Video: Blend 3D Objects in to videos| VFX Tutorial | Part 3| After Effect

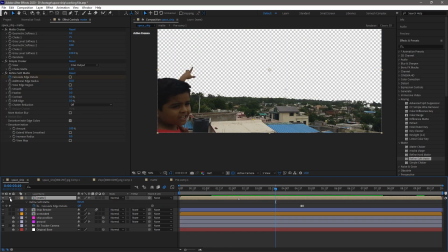previous video I also extracted a light pass from cinema 4d which
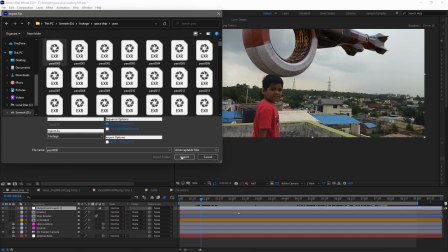is an EXR sequence to light up the inner core of the ship even more as
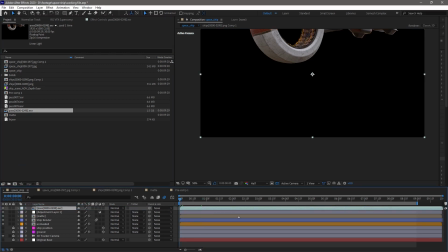we import this file you can see this is the same ship image then where is the light pass so there is a speciality of EXR file it can store more than three channels so it also has alpha and it also has a light
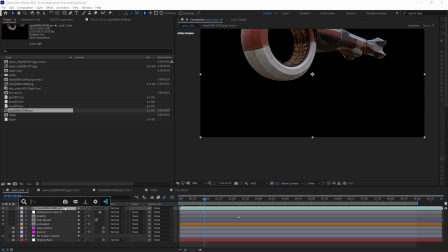pass in it we need to apply our effect called extractor after
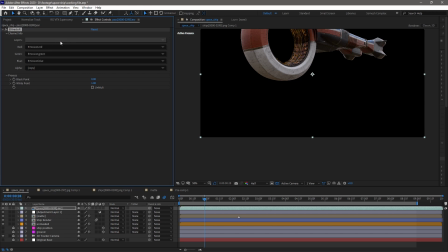applying it go to the input section of it and select the emission which is our light pass now you can see only the lit
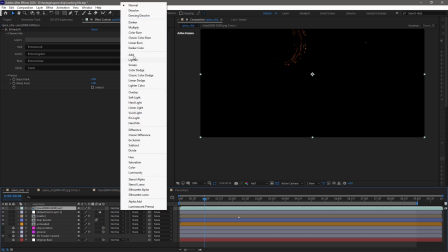part of the ship after that change is transform mode to add you
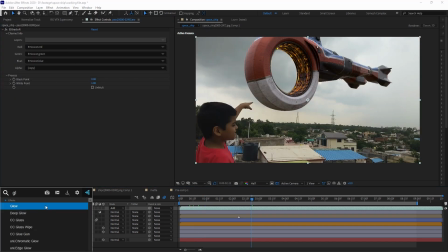can change color or apply glow effect later on for
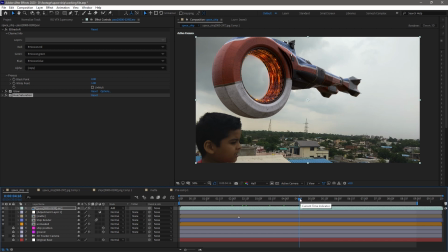further compositing I use a plug-in called super calm from red giant after that it will create a new layer which is the baseline the supercom player must be on top
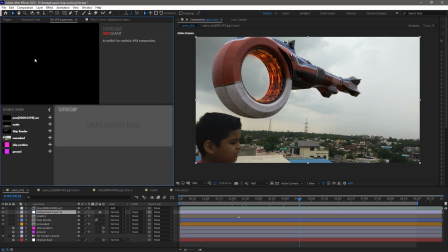of every layer I know most of you guys don't have this plugin but you can
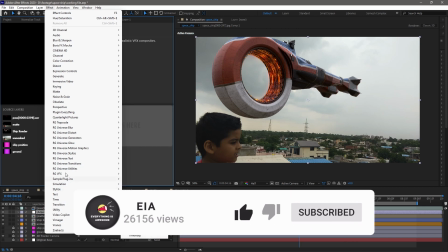get it from red giant store or you can watch this compositing video on
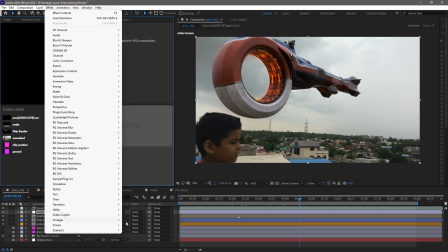the i button in this video i explained some terms and effects which
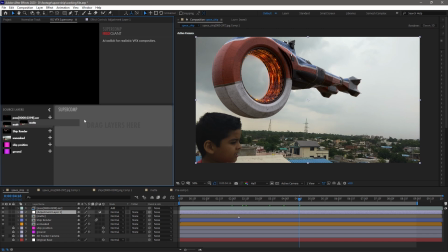will be covered in super comp but without plugins on effects control
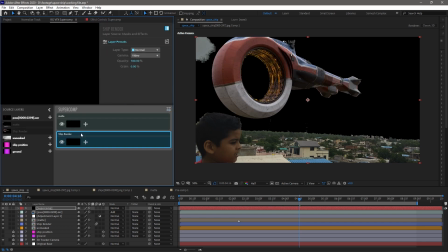go to the super comp panel you can see on the left side there are all current layers tracked we need to put these layers on the right side in the stacking order
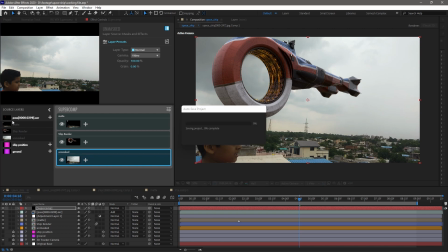like first background then foreground then other elements you can see on the top side there is a light pass layer click
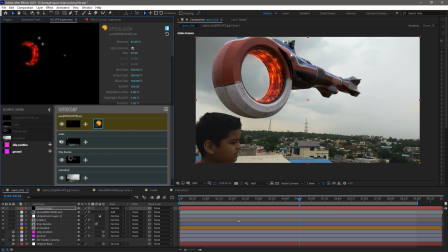the plus icon on it and select the glow effect adjust its value as you like then also go to the ship layer click the plus icon and select light wrap it
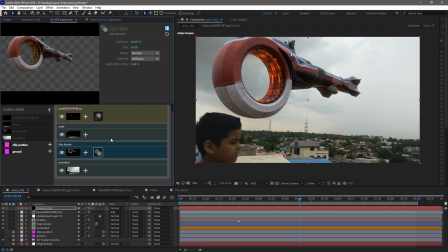will wrap background light around the ship then also apply the haze effect on it to have that atmospheric look then
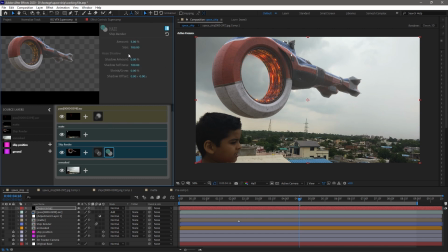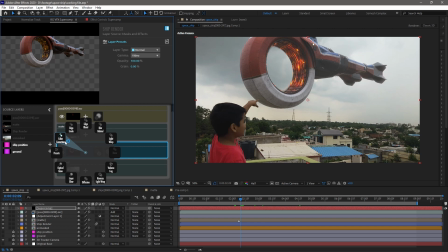also apply color correction to adjust highlights mid tone and the shadows of the ship you can also achieve this by lumetri color by without using this plugin by
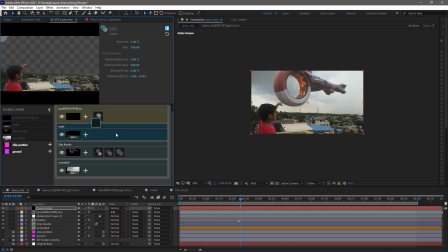at last apply haze on character plate it blends the character into atmosphere after
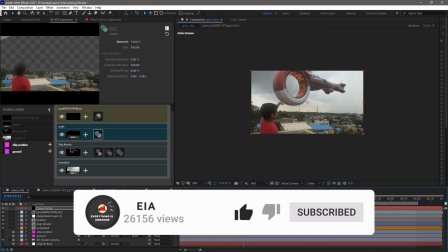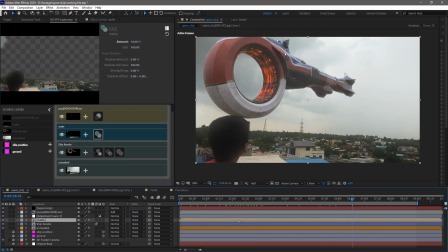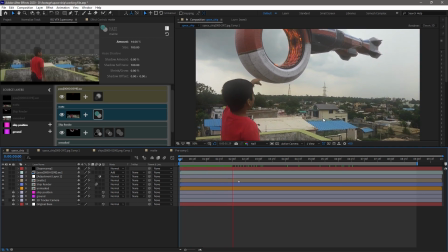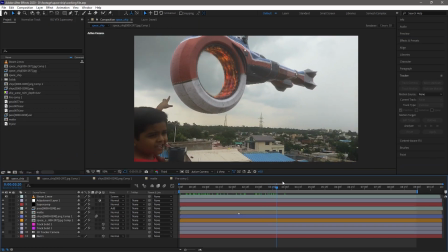compositing the ship now we are ready for the smoke for
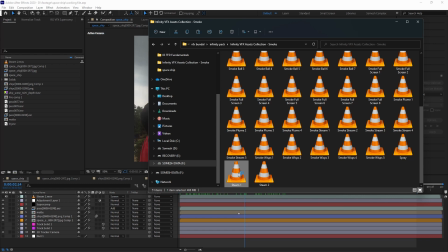that I have some video smoke elements which I'm going to import in this scene. I just imported this above the super comp layer.
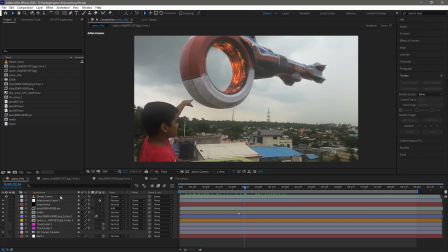The reason for that is if you add any layer into super comp you cannot edit the original comp.
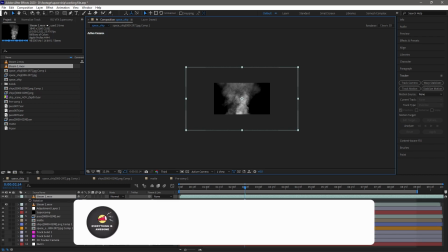For flexibility reasons I add the smoke out of the super comp. Make the smoke layer in 3d and adjust it in front of the ship.
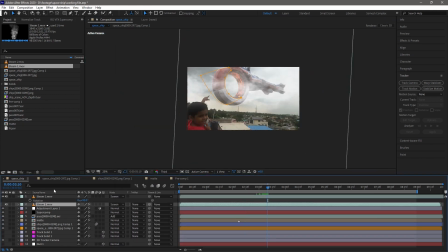Transform your smoke clear as you like then
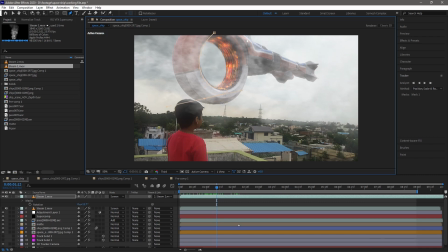mask it to the boundaries of the ship hole it's ship hole okay it needs to be look like it's coming from the hole
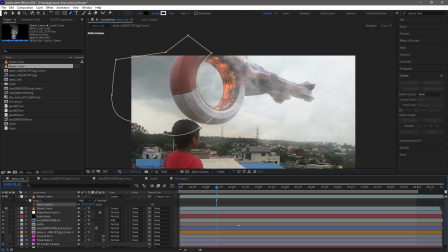feather your mask lines and it should not look like it's patched anymore so blend it properly